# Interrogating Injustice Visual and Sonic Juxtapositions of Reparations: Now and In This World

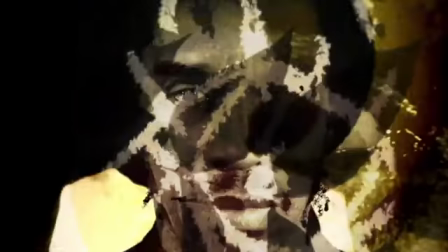8:20 These photographs, when juxtaposed with the cyclical visual strategies, assert the power and perseverance of revolution and radicalism across multiple
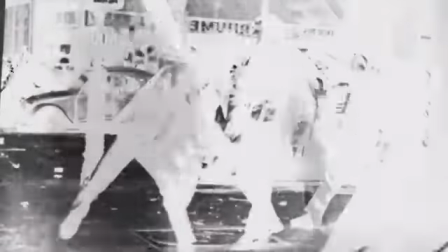8:29 historical moments of injustice and the ideological systems that informed them.
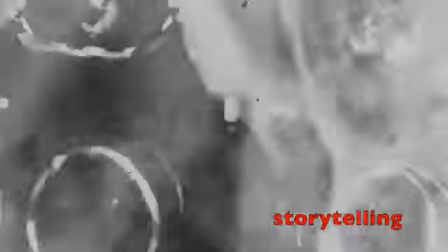8:34 Reparations Now and In This World utilize different modes of storytelling to communicate their content, but ultimately,
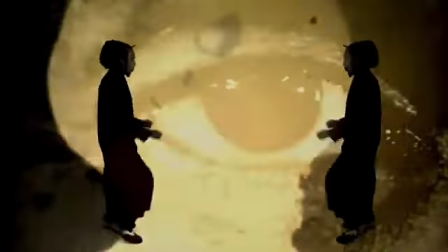8:40 both strategies work in their own ways to interrogate domestic and international ideologies of domination.
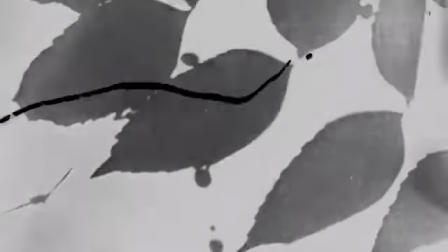8:46 In This World relies on objective storytelling, as Zephaniah's spoken word poem is inundated with numbers, statistics, and fact reporting.
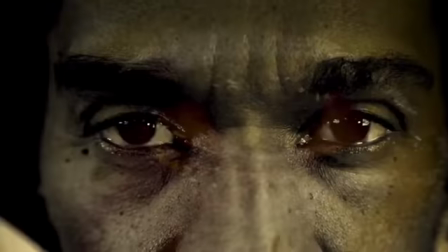8:54 In this world, millions of women spend several hours each day collecting water.
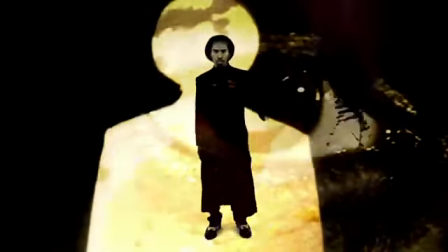9:01 Of the 774 million illiterate adults in the world, 2/3 of them are women.
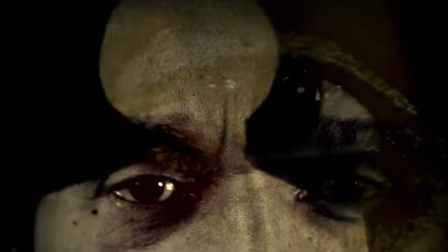9:08 This objectivity is relentless and inescapable, as these unfortunate truths saturate the entire spoken word poem and video alike.
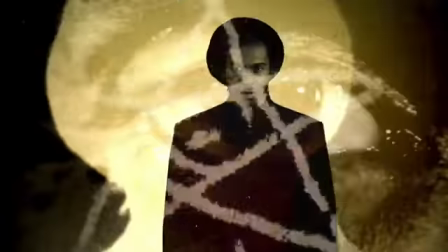9:16 While In This World uses facts and objectivity to expose the enduring global consequences of corporate capitalist imperialism,
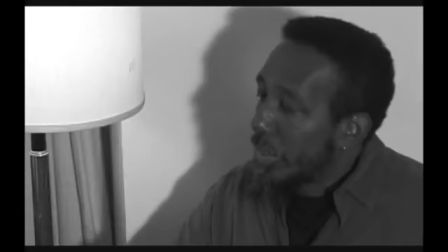9:23 the subjects of Reparations Now opt for subjective and autobiographical strategies of storytelling.
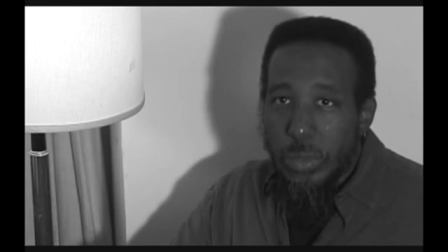9:29 As a theoretical tool, autobiography foregrounds the distinct knowledges and lived experiences of the film's black participants.
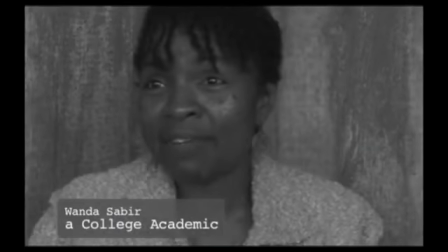9:37 This subjectivity is communicated through the personal histories and thoughts of the film's black subjects.
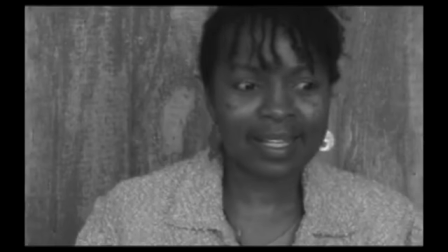9:43 My presence is a statement. And it's like, who wants to associate with somebody like me?
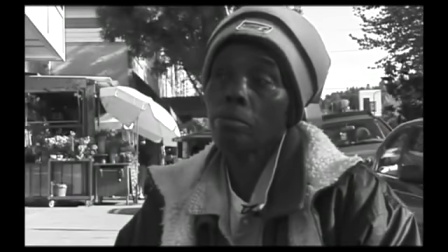9:51 Things that they say up here to you, look at you, like they doing now.
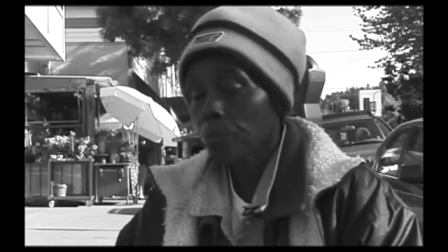9:56 They just hate blacks. So here we are, carried our placards,
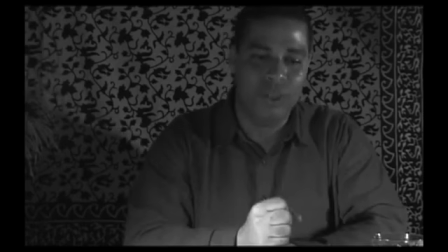10:03 And we're fighting against huge, gigantic political forces which span the whole country.
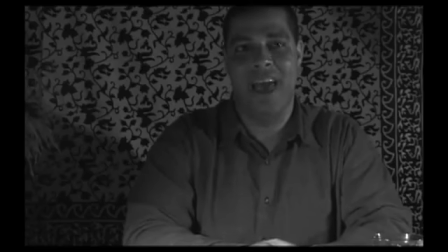10:10 And we're at the epicenter of that.
Through its prioritization of the subjective and autobiographical, Reparations Now provides narratives of Black survival and perseverance that counter and deconstruct the ideologies of anti-Blackness and white supremacy.
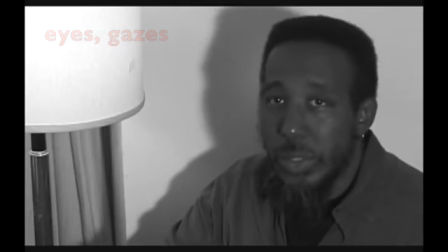10:24 The visual strategies of eye contact and direct gazes are also mutually deployed, but handled differently, by Reparations Now and In This World.
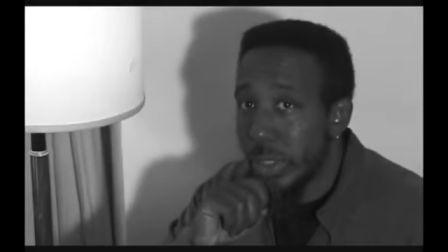10:32 Throughout his own autobiographical monologues, Wilderson shifts his head position at key moments in his narratives to stare directly into the camera.
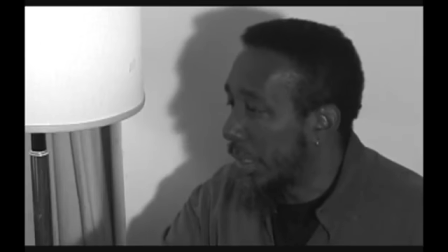10:41 Wilderson's stories begin with his face in profile in a simple room that resembles a living room in a home. Initially, it seems that the viewer is an outsider catching a glimpse of an intimate conversation.
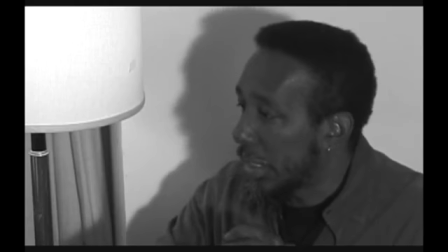10:52 I said to my dad,
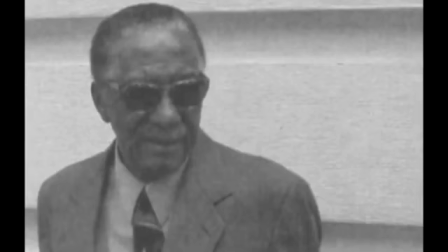10:54 "Since you were there on the White Castle plantation, do you know how we got the name Wilderson?"
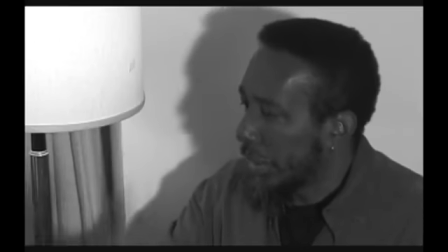11:01 Yet at choice moments, Wilderson confronts the viewer with his gaze, implicating them in his current conversation or story.
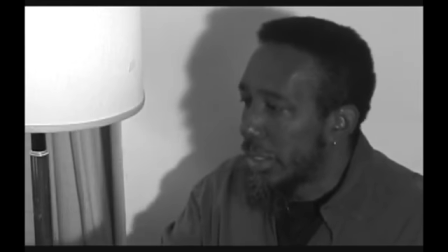11:09 The sparse yet consequential moments of eye contact engage the viewer in Wilderson's distinct knowledges,
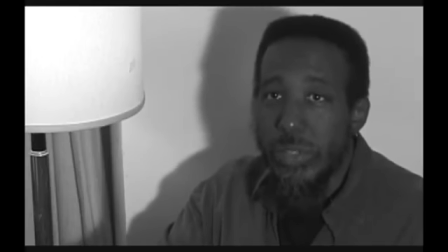11:15 thus enabling and encouraging the audience to partake in the fight against anti-Blackness.
"I name y'all Wilderson."
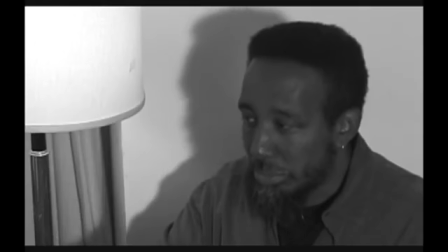11:28 Then my dad looked at me and he said, "Now you know."
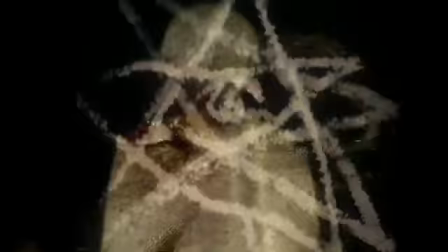11:33 In This World also heavily utilizes eye contact and the symbol of the eye throughout the video artwork.
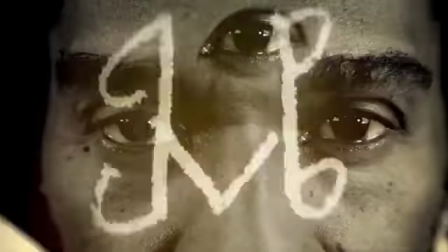11:39 Yet, in contrast to how Reparations Now selectively engages with the viewer,
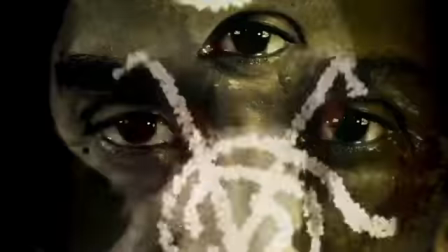11:43 In This World ensures the viewer feels consistently surveyed, both physically and metaphysically.
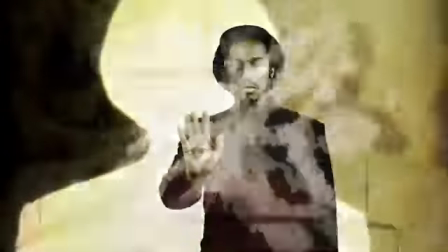11:50 The coupling of Zephaniah's eyes staring into the camera with the drawn symbol of the eye creates multiple gazes,
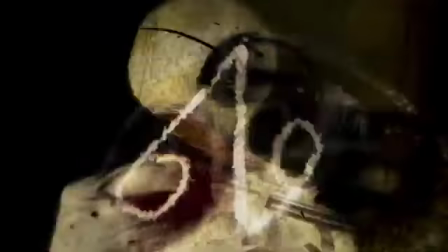11:57 conclusively establishing that the viewer is being watched. When juxtaposed with the content of the spoken word poem,
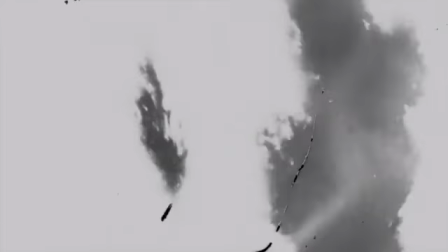12:04 the eye imagery works to make the viewer feel unavoidably conscious of the global injustices Zephaniah reveals to us.
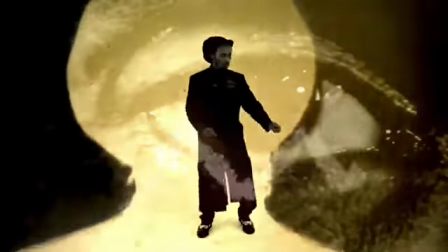12:11 This artist-audience network, in which Zephaniah endows us with knowledge that we carry with us after the video ends,
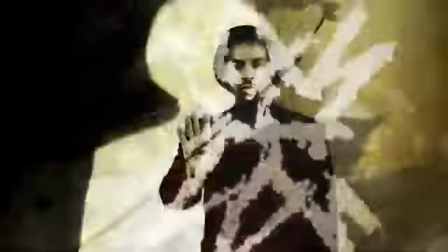12:19 works to decolonize our minds by raising our consciousness on the consequences and legacies of imperialism across the world.